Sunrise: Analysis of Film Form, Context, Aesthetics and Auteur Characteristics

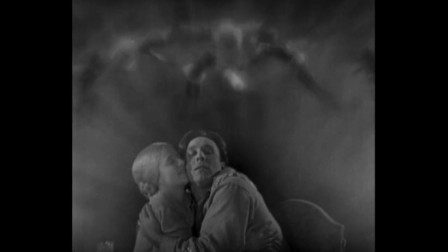259s
Later, the happily reunited man and wife are blessed with visions of angels in an entirely different compound shot.
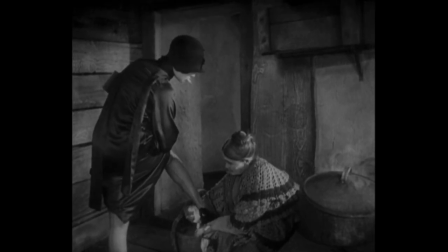265s
The respective women are also coded as traditional, modern, servile, independent, innocent, experienced.
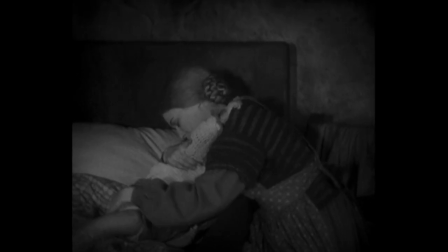272s
In short, the wife is the patriarchal ideal, and the city woman a liberated flapper.
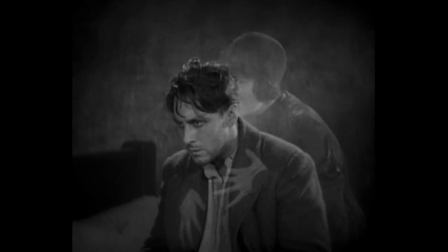277s
Men were very much in control of the movies, and the independent woman was typically coded as a femme fatale.
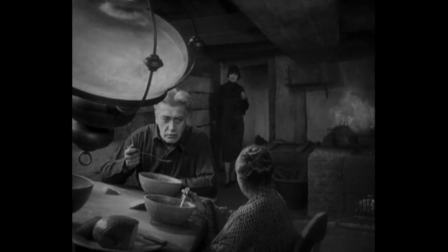283s
Note the disdainful looks that pass between the older couple who are hosting the city woman as she prepares to go out. Also in this shot, note the typical Murnau device where the logic of the set comes a distant second to the composition, with a table that would surely spill the soup of anyone trying to eat off it.
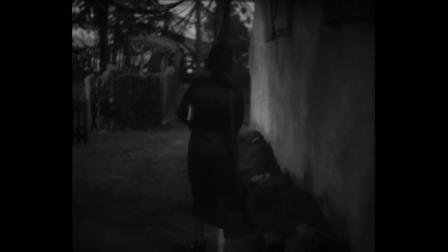299s
Murnau had a characteristic approach to the camera, called Unchained by the critic Lotte Eisner, that utilised highly mobile,
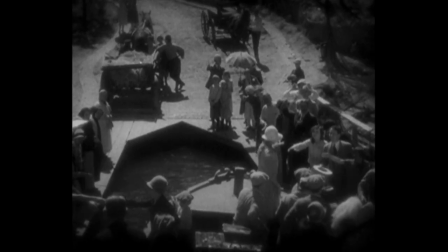306s
elaborate tracking shots and inventive composition that used the set to frame characters at unusual angles in order to reflect their thoughts or feelings.
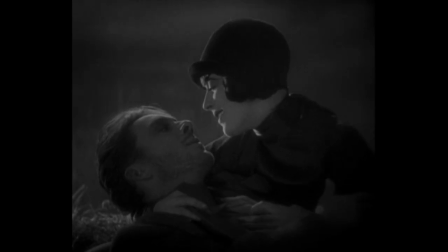314s
The brilliance of Murnau's cinematography is most evident during the marsh sequence, which features elaborate use of tracking and panning camera.
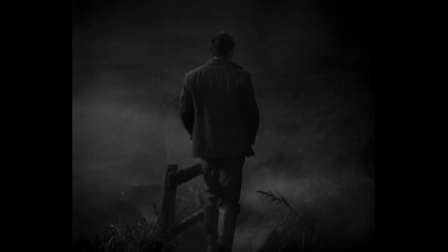322s
As the man trudges across the marsh, the surroundings become increasingly enclosed, reflecting his internal struggle.
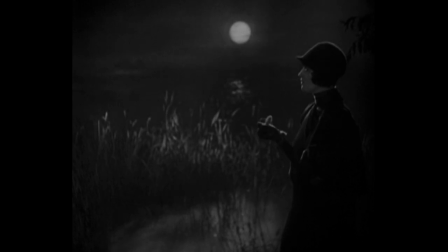328s
The set overall has surely deliberate similarities and connotations with the scene in Murnau's Faust, where the titular character meets the devil in the moonlight.
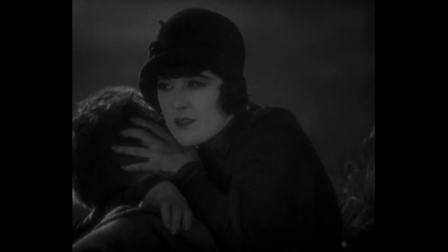338s
The camera itself behaves as a character, a silent but nosy witness to the man's transgressions,
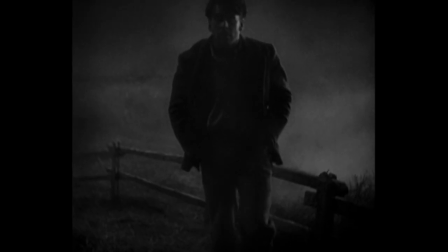344s
and incidentally inspiring a key technique that would be later adopted by the Murnau fan Alfred Hitchcock.
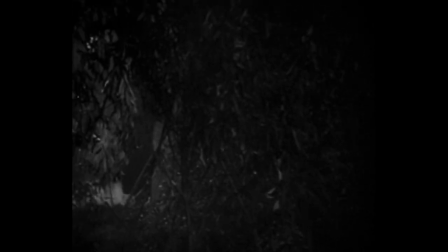350s
It is we, the spectators, who are dragged through a hedge for a closer peep into this illicit behaviour.
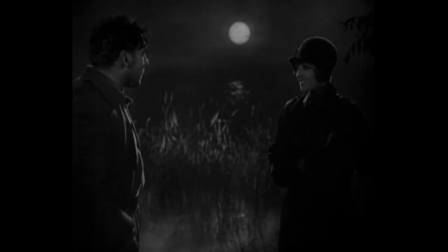356s
As a setting, the marsh is associated with ambiguity.
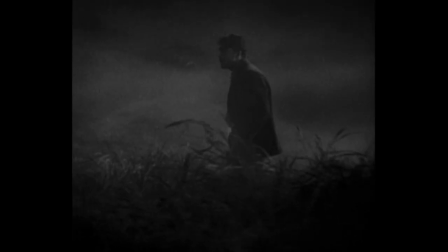359s
It becomes a liminal space between land and water, representing the blurred lines between good and evil, temptation and redemption.
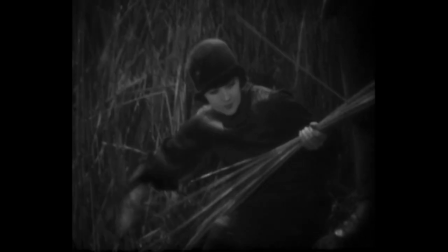367s
It serves as a metaphor for the moral quagmire that the straying husband finds himself in,
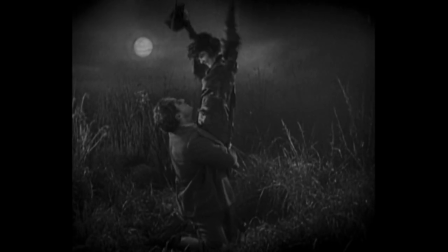372s
desolate, an uncertain space where he grapples with the consequences of his actions. Logically, it is a nonsensical place for the city woman to meet him for their love-making.
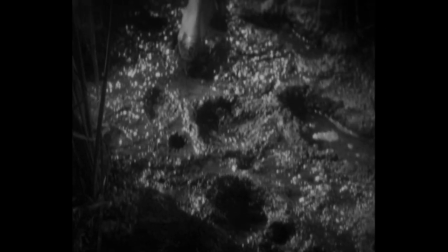381s
Note her staggering through the mud in her heels. Emotionally, though, it is hugely appropriate.
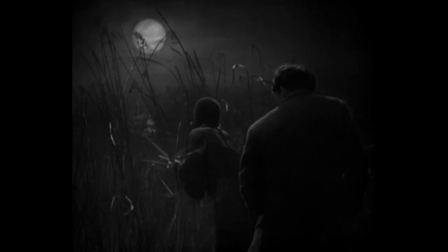387s
The prioritisation of emotion and visual impact over strict narrative logic is yet another characteristic of several films considered as contemporary German expressionist.
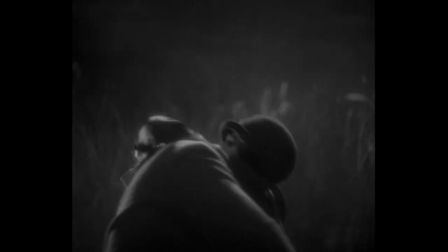396s
The Cabinet of Dr. Caligari or Metropolis, even Nosferatu, may be classics, but their plots are riddled with holes and contradictions.
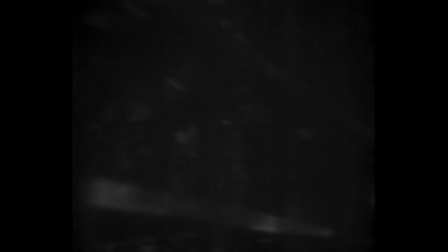404s
We then shift to the elaborate montage sequence with the overlapping soundtracks,
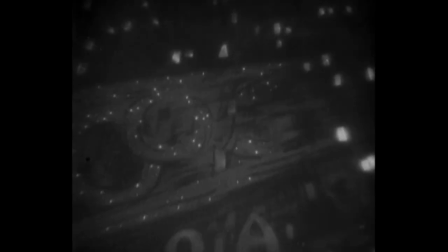409s
distorted perspective and compound images that equally suggest that the city has a character of its own, tempting, exhilarating and modern.
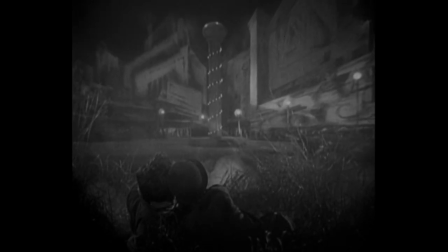416s
We hear a cacophony of city sounds over distorted, overlapping images of a stylized cityscape,
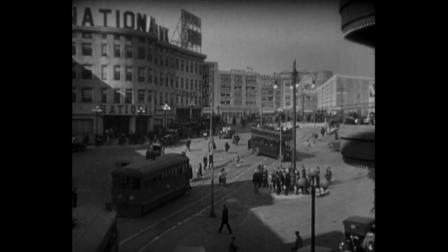423s
notably different from the enormous, elaborate, yet ostensibly realist-seeming set of the actual city later in the film.
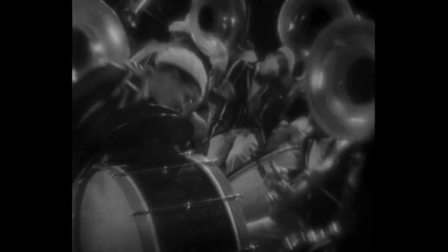430s
Note the simultaneous use of the sound of the jazz band with the film's non-diegetic soundtrack,
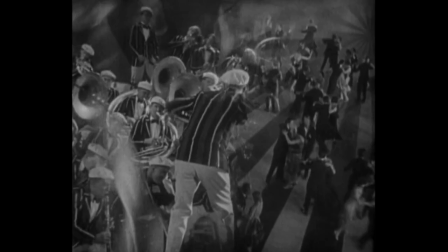435s
giving a woozy effect as the Vaseline-smeared images and unnerving rotating camera overlap in a way that is more hellish than exciting.
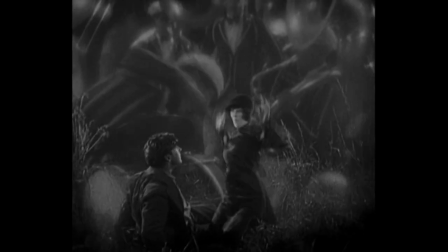443s
The sequence uses all available aspects of film form here, effectively throwing the kitchen sink at both the man and the viewer.
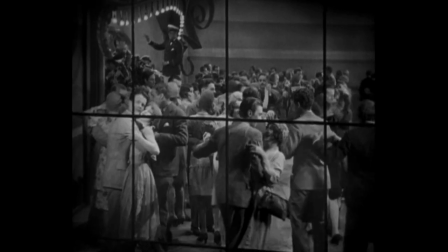450s
As an odd aside, the lure of dancing and jazz is completely lost on the man when the real thing is on offer later.
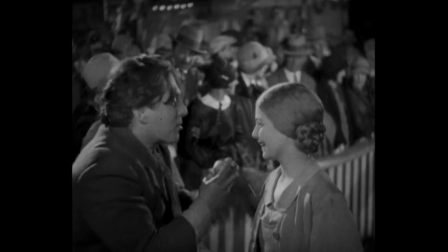456s
Though his wife seems keen, he is more interested in the fun of the fair and the piglets.
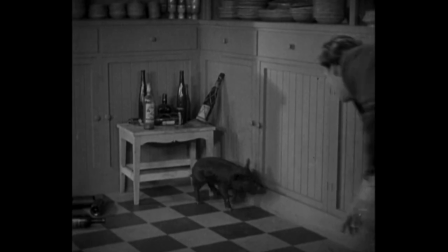460s
It seems that he's a country boy at heart when he's happy.
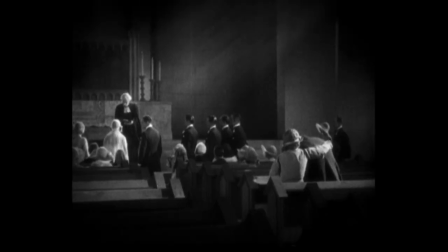464s
In contrast, the sequence where the couple reconcile in the church is also expressed as much through the dramatic chiaroscuro shafts of light as the performance.
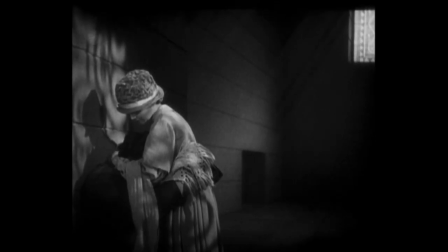472s
The mise-en-scène suggesting a holy place of forgiveness and redemption. The synchronous use of the sound of bells completes the picture of bliss.
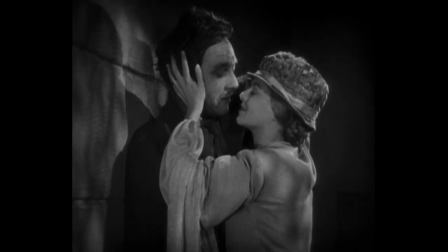479s
While the couple's silent tears are understated and restrained, outside they wander through a back projection of a bucolic meadow,
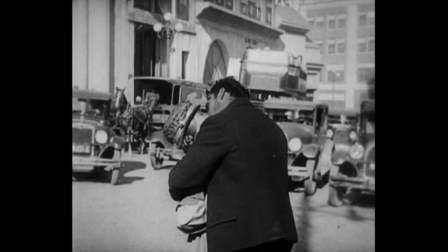486s
into a sudden comic turn to a busy street with another burst of cacophonous sound,
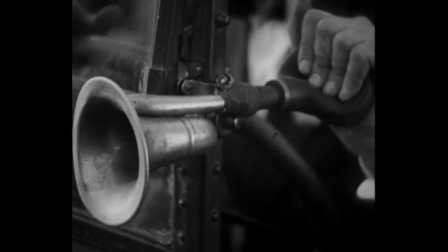490s
including human voices. For a split second, one of them is even synchronized to an angry driver picked out in a close shot. In the later sequence, where the man fears that his wife has drowned, we see carefully composed shots of him frantically searching in a rowing boat, calling her name.
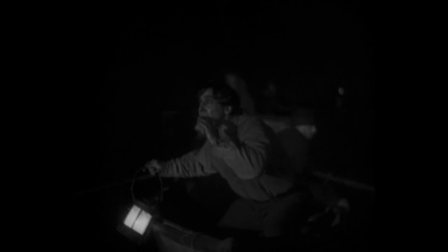505s
One in particular shifts from being a medium long shot to a close-up of the man's mouth, emphasizing his growing panic.
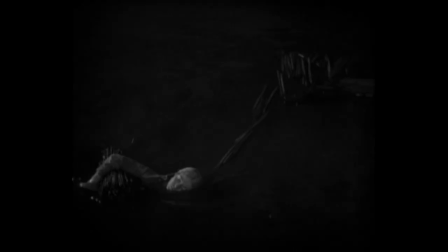511s
The camera hasn't actually moved, just allowing the flow of action to come towards it.
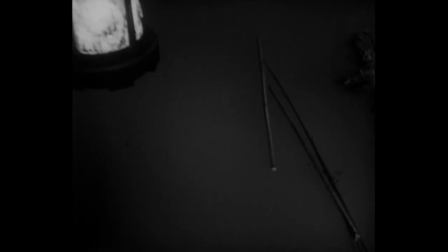516s
We cut away to beautifully composed shots of the wife's bundle of reeds breaking apart and floating away in a jagged line,
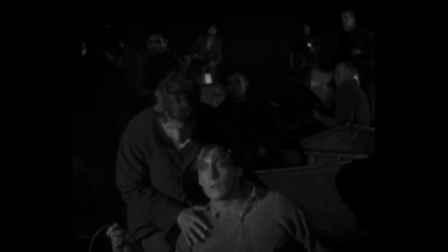523s
symbolising fading hope of her survival. Sidelighting enhances the mood of an anxious search in the water at night.
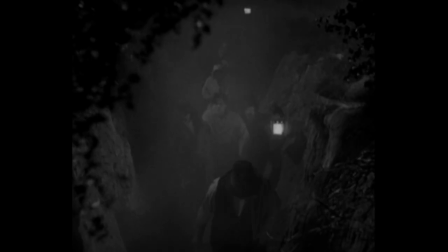530s
Meanwhile, the woman from the city hides in a tree like a snake silently waiting.
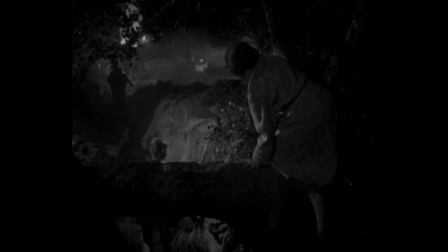535s
The branches form a jagged vignette around the edge of the frame to characterise her sinister plotting that has led to this moment. The deep focus and patches of light from the search party's torches make full use of detail and shadows in the composition.
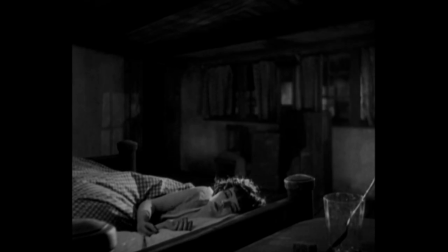549s
The use of mise-en-scène and lighting as a visual and symbolic extension of a character's state of mind is a particularly strong feature of Weimar Expressionism,
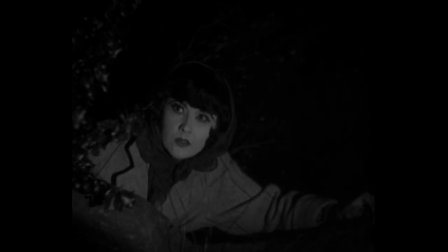557s
and the careful composition that uses the set and props as a vignetting device is very typical of Murnau in particular.
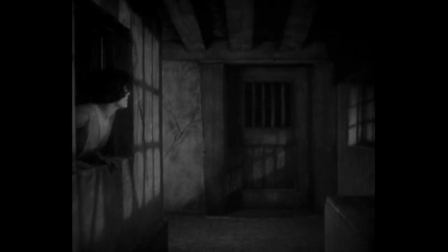564s
The sparsity of reported dialogue in the film after the early scenes is striking.
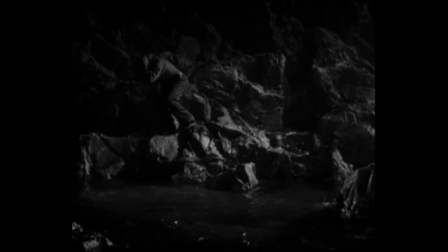568s
Murnau relies on the expressive power of visuals and the actor's performance to convey the intensity of the character's emotions.
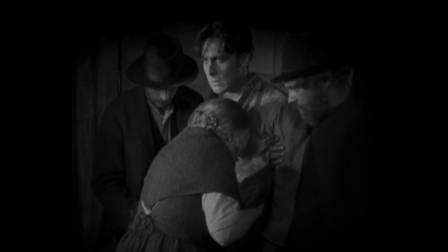575s
The man's internal struggle, guilt and remorse are palpable through his gestures and facial expressions.
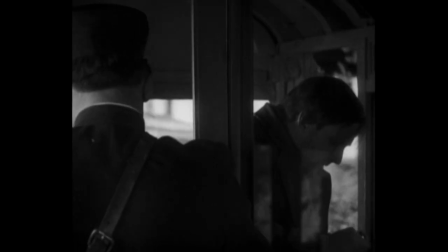580s
Shots of the characters mouthing dialogue are rare, and Janet Gaynor, who plays the wife, expresses a wide range of emotions while barely seeming to actually say a word.
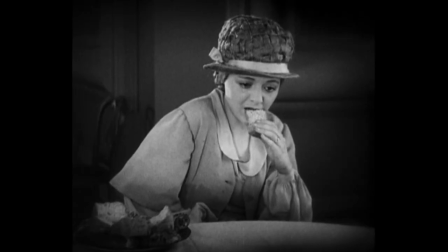589s
Still, the critical consensus regarding Hollywood drama generally idealised what was then considered naturalism in performance.
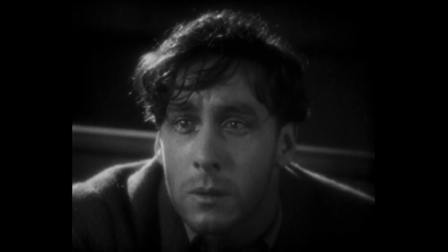596s
so the acting in Murnau's American period is more subtle than we might see in his German films. The first Academy Awards panel gave Gaynor the Best Actress Oscar,
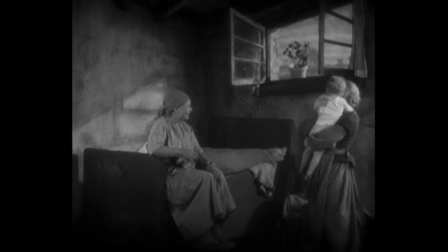605s
suggesting that contemporary critics at least considered that the film was notable and at home in Hollywood,
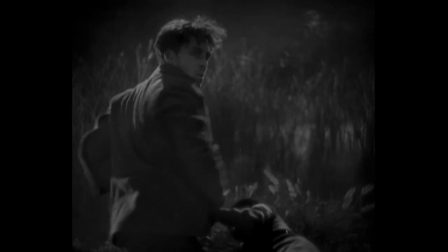610s
while some sniffed at the artistry of the film in what was considered a popular medium. 100 years later, little has changed.
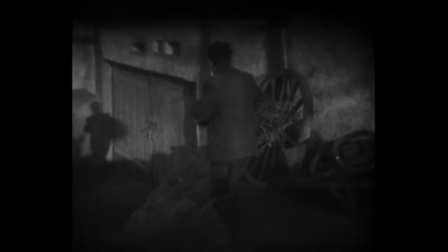618s
In short, Murnau's composition, lighting and cinematography collectively provide the film with its stylistic expressionism.
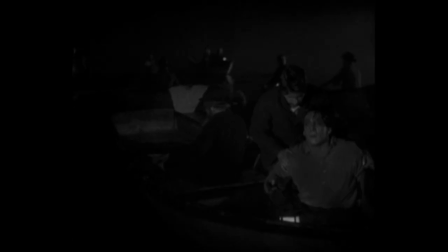625s
The haunting, suggestions of trauma, binary opposition and male anxiety give the film its themes.
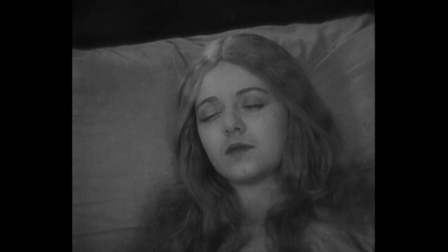631s
The general restraint in performance and happy conclusion indicate its Hollywood context.
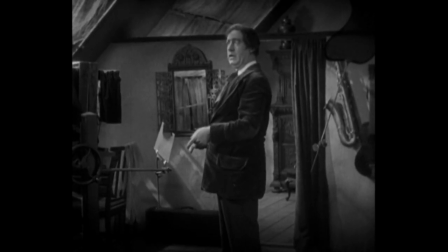636s
Nevertheless, according to the French critic André Bazin,
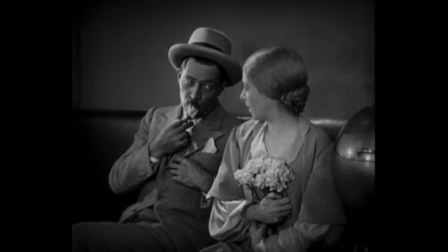639s
the very use of the purely visual image in silent cinema is in and of itself expressionistic as opposed to realistic.
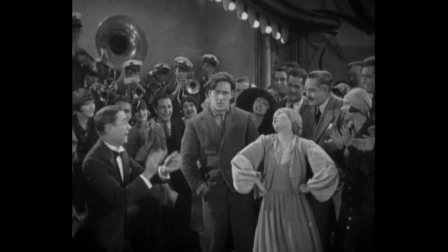646s
Much of Hollywood realist cinema was heavily dependent on intertitles to support the visual information with exposition and dialogue,
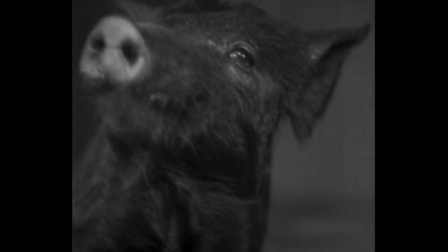653s
as if waiting for sound to provide the missing element. Murnau, however, uses intertitles sparingly.
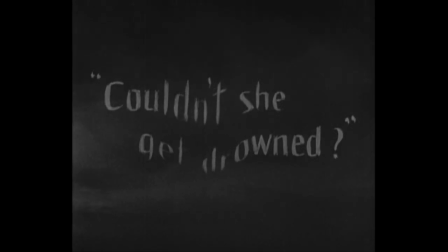658s
His earlier work, The Last Laugh, had only used one in the entire film.
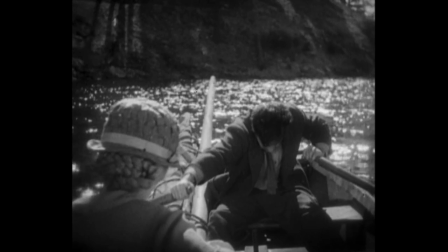662s
This is expressionistic in itself, using Bazin's definition, and what Hitchcock would later call pure cinema.
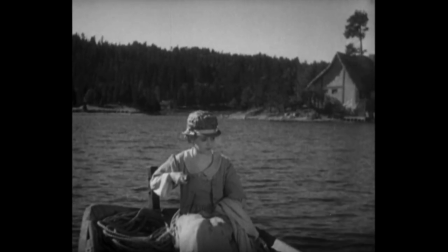668s
In Sunrise, we do not need intertitles to explain much of what is happening.
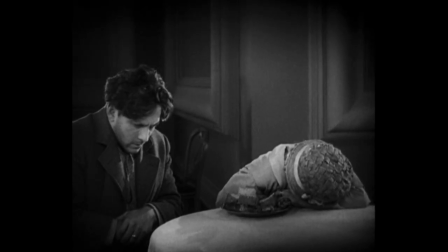672s
He mostly gets the exposition out of the way early and uses only one over the whole 20 minutes of the final act.
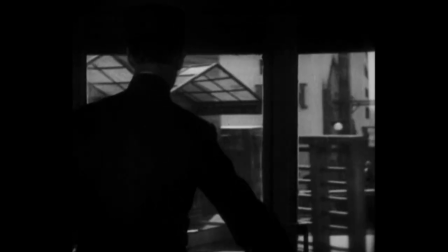678s
On the other hand, Bazin's praise for Murnau's typically long shot duration as an indicator of realism suggests that simple distinctions are elusive.
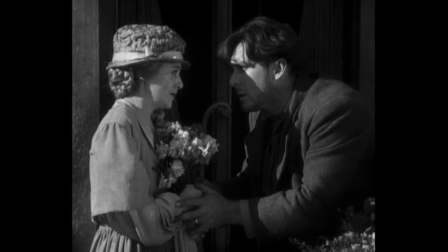687s
Defining what is and isn't expressionistic remains a game of herding cats. Perhaps we can go with this.
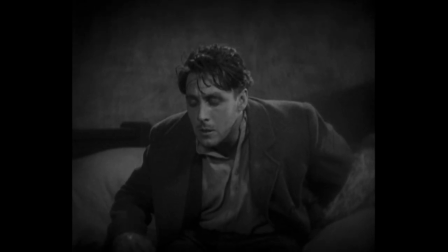693s
Given the production context of a period of social modernisation, at odds with a social conservatism,
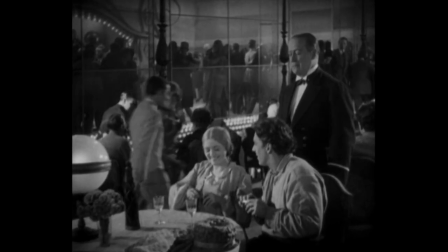699s
at the cusp of cinema itself embarking on a massive regeneration, with a singular visionary director at the helm of a big Hollywood melodrama,
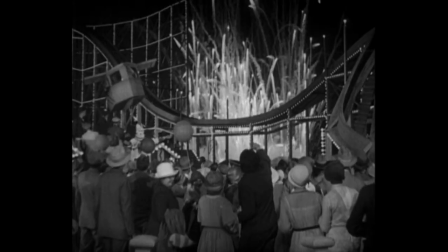708s
Sunrise is almost uniquely expressionist realist.